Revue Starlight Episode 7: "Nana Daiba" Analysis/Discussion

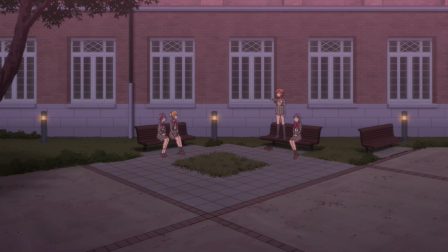12:22 Even if everyone from before isn't there and the stage is different because of it. I mean, this should be an inspiring and joyful scene.
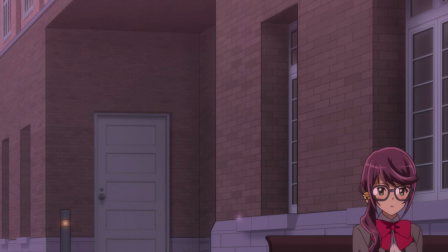12:29 Any scene with Karen is, ain't it? But even though Karen, Juna, and Mahiru seem able to look back on their past production of Starlight with fond memories,
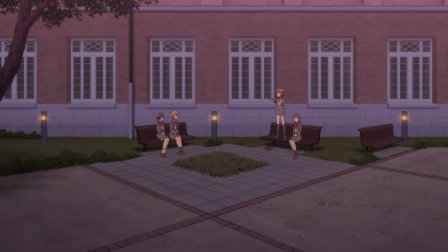12:38 even though they have gotten over the sadness of Narose and Okusa's departure, even though they're all looking forward to bettering themselves and putting on an even better production of Starlight,
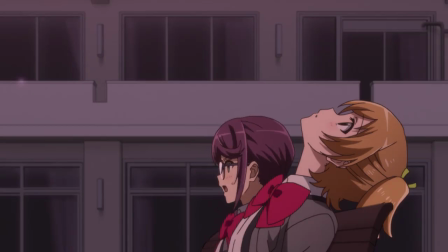12:47 even though the dialogue and banter between them all is also friendly and comfortable and inspiring,
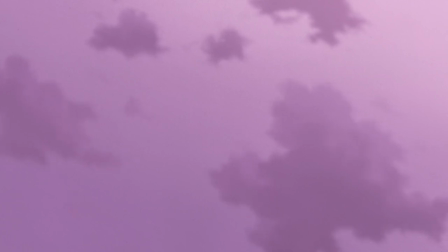12:53 there's one among them that feels different, and this is her episode, and we're seeing things through her perspective. To Nana, this cheerful reminiscing about the previous production of Starlight, serves as a painful reminder of what she's lost and can never get back,
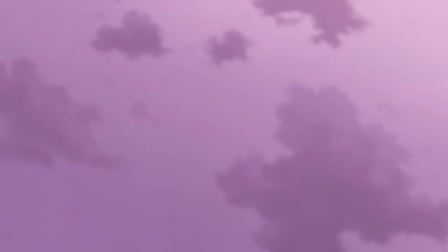13:07 and that's why, despite the cheerful energy the conversation around her exudes, she doesn't say a word after her lines about never having the same performance again.
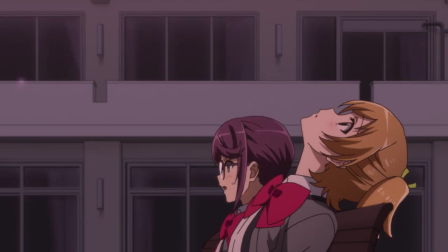13:16 And the last shot of her with another character in this scene shows her blankly looking up at the sky, as detached and lifeless as the shots in this scene have been.
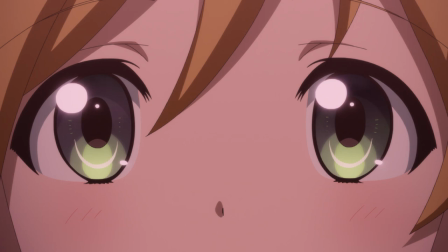13:24 It's chilling and genuinely amazing how a scene can be equal parts heartwarming and soul-crushing. the use of jarring angles and shot composition,
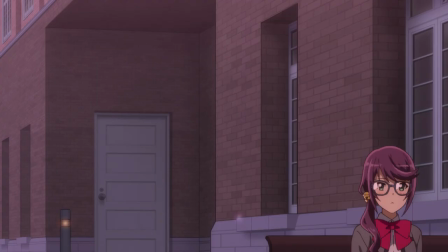13:32 the music in the background, the fantastic voice acting, it all makes this scene feel equal parts nostalgic and hopeless at the same time.
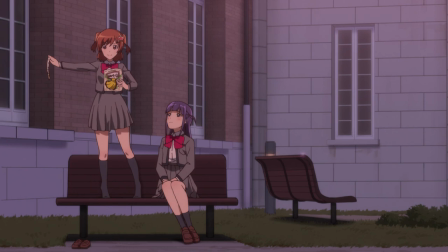13:40 And if that doesn't describe how Nana herself is feeling right now, I don't know what would.
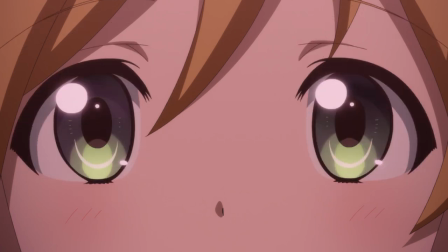13:45 After a shot at the sky while Karen and Juna continue to talk, we get a really smooth transition to the next scene.
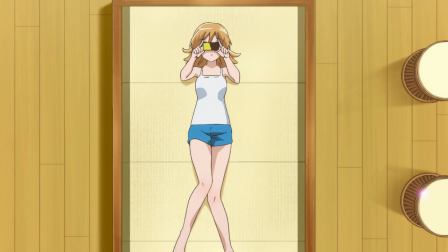13:50 We see an extreme close-up of Nana's vacant gaze towards the sky before she blinks and we cut to her lying around by herself later in the night. Nana briefly entertains the idea of following the chance of an even greater stage,
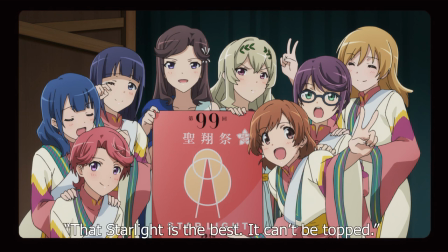14:01 but one look at the group photo on her phone is all it takes to convince her that the performance of Starlight from two months ago is the brightest stage she'll ever know.
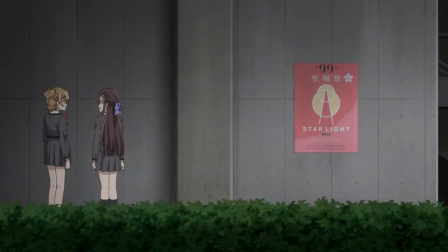14:09 And I know I already mentioned her voice acting earlier, but Nana's voice actress,
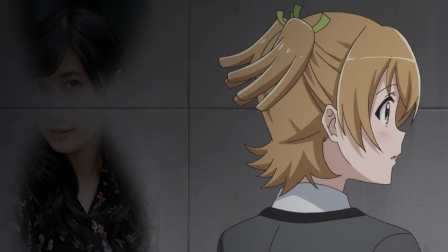14:13 Moeka Kozumi, does such a wonderful job with these lines, and all her lines for that matter.
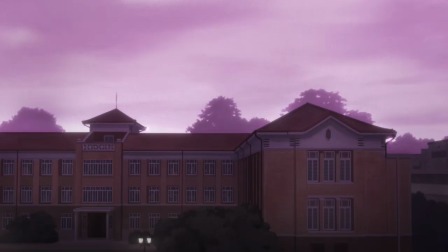14:18 The heartbreak you can hear in Nana's voice not just in this scene, but the scene prior is just so painful and evocative,
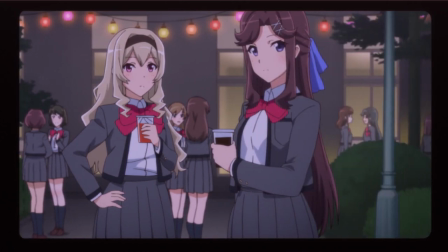14:24 and we'll come to eventually see how amazing of a singer she is as well.
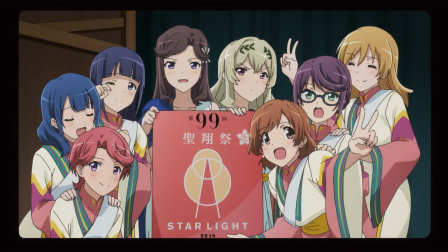14:27 Also, this isn't important at all but while typing this script I paused on the shot of the group photo and after glancing at it for a few minutes while doing some other stuff on my phone,
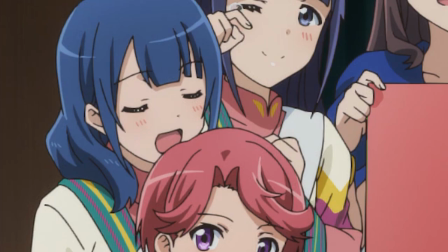14:35 I can't help but notice that Karako looks like she's going in to eat Futaba. Like I know she's just smiling and her eyes are closed but I don't know.
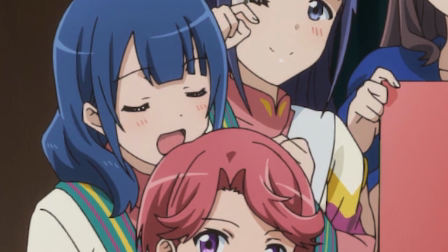14:43 Maybe this is what being sleep deprived while working on these scripts does to me.
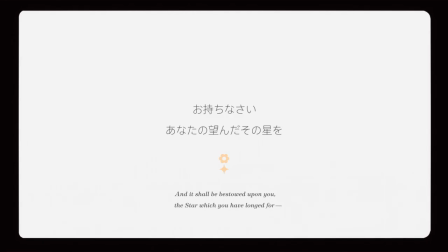14:46 Before Nana can worry too much for Futaba's safety, however, her phone cuts to something we're all familiar with while an also familiar notification sound begins to play.
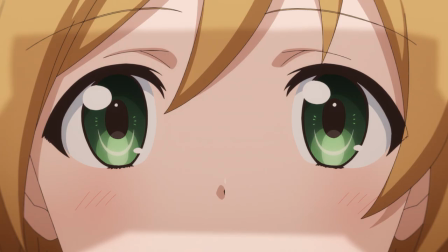14:54 After commenting on how cute the giraffe logo is,
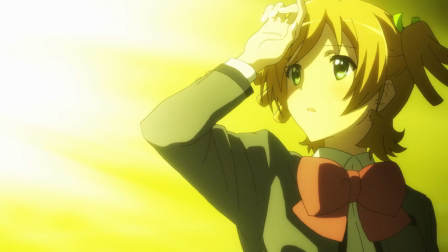14:57 the next scene sees Nana being overwhelmed by bright yellow stage lights in the underground theater, and naturally the giraffe is there as well.
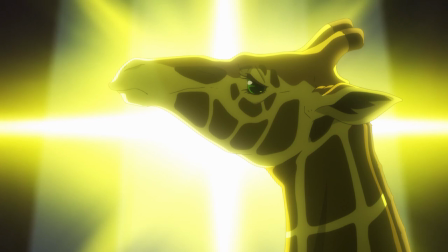15:04 This scene feels so surreal. It takes the underground theater area we've all come to know throughout the series and gives it this ominous presence,
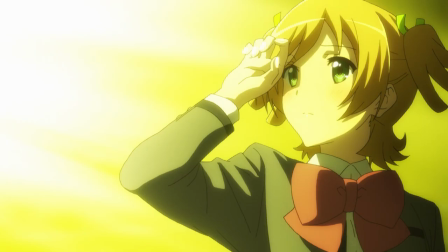15:11 the blinding yellow lights illuminating the stage the giraffe and Nana are on but keeping everything around shrouded in darkness.
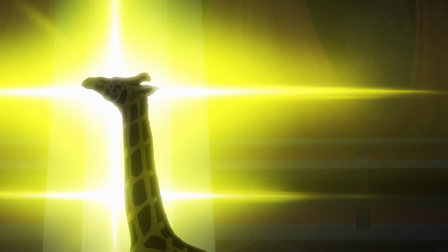15:18 The giraffe's overwhelming presence both physically within the shots and his voice actor's delivery and the mesmerizing music.
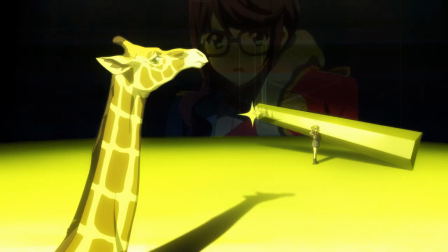15:24 It all exudes the same graceful beauty that this area has had in the show up to this point, but it also contains something sinister lurking underneath.
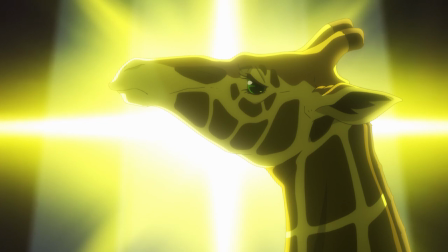15:32 The giraffe asks Nana if she finds it blinding before going on to talk about the nature of the ray views, that the more shine that a stage girl feels, the more alive the stage becomes,
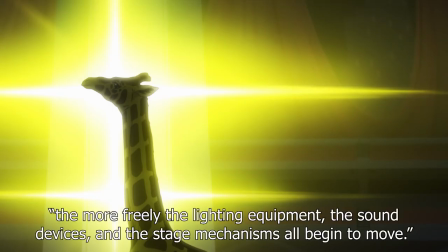15:41 as he talks about the lighting equipment, sound devices, and stage equipment.
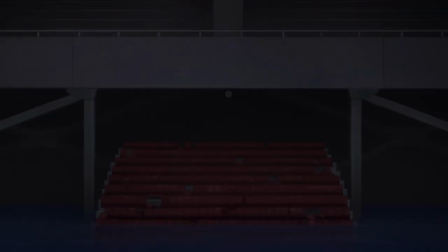15:45 We see all of these things lying still in the darkness, with no shine there to currently power them.
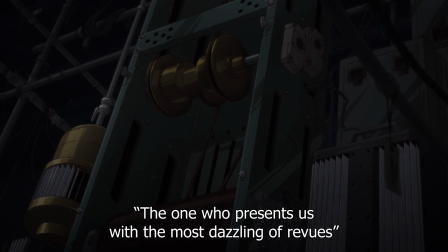15:51 The giraffe goes on to say that the one who presents the most dazzling of ray views shall find the path to becoming the top star, the one who stands atop the stage of fate.
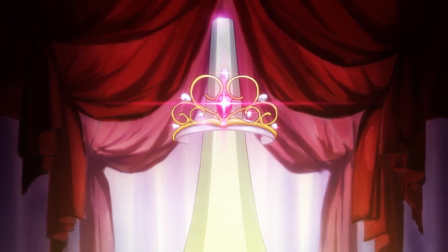16:00 As we see a tiara that shines so bright that it looks like a star from a distance,
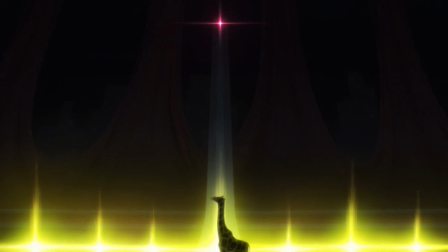16:04 the giraffe continues to passionately talk about the top star and how her brilliant talent will become a lead role that lasts for all of eternity.
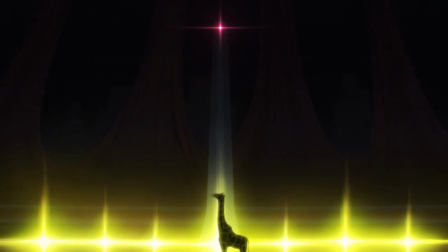16:11 As the music swells while the giraffe continues talking, his passionate monologue is interrupted by Nana saying she doesn't care.
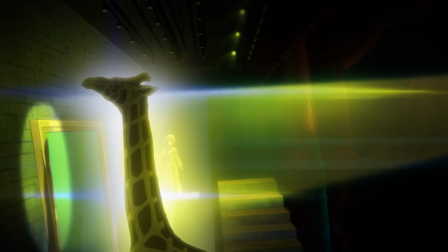16:20 After all, there will never be a stage as brilliant and beautiful as the stage of her production of Starlight.
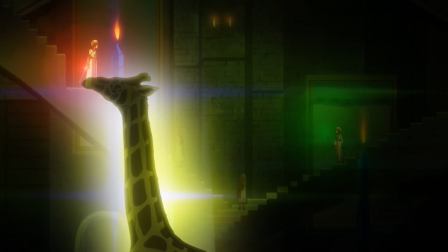16:26 Not even the stage of fate that the top star gets to stand upon.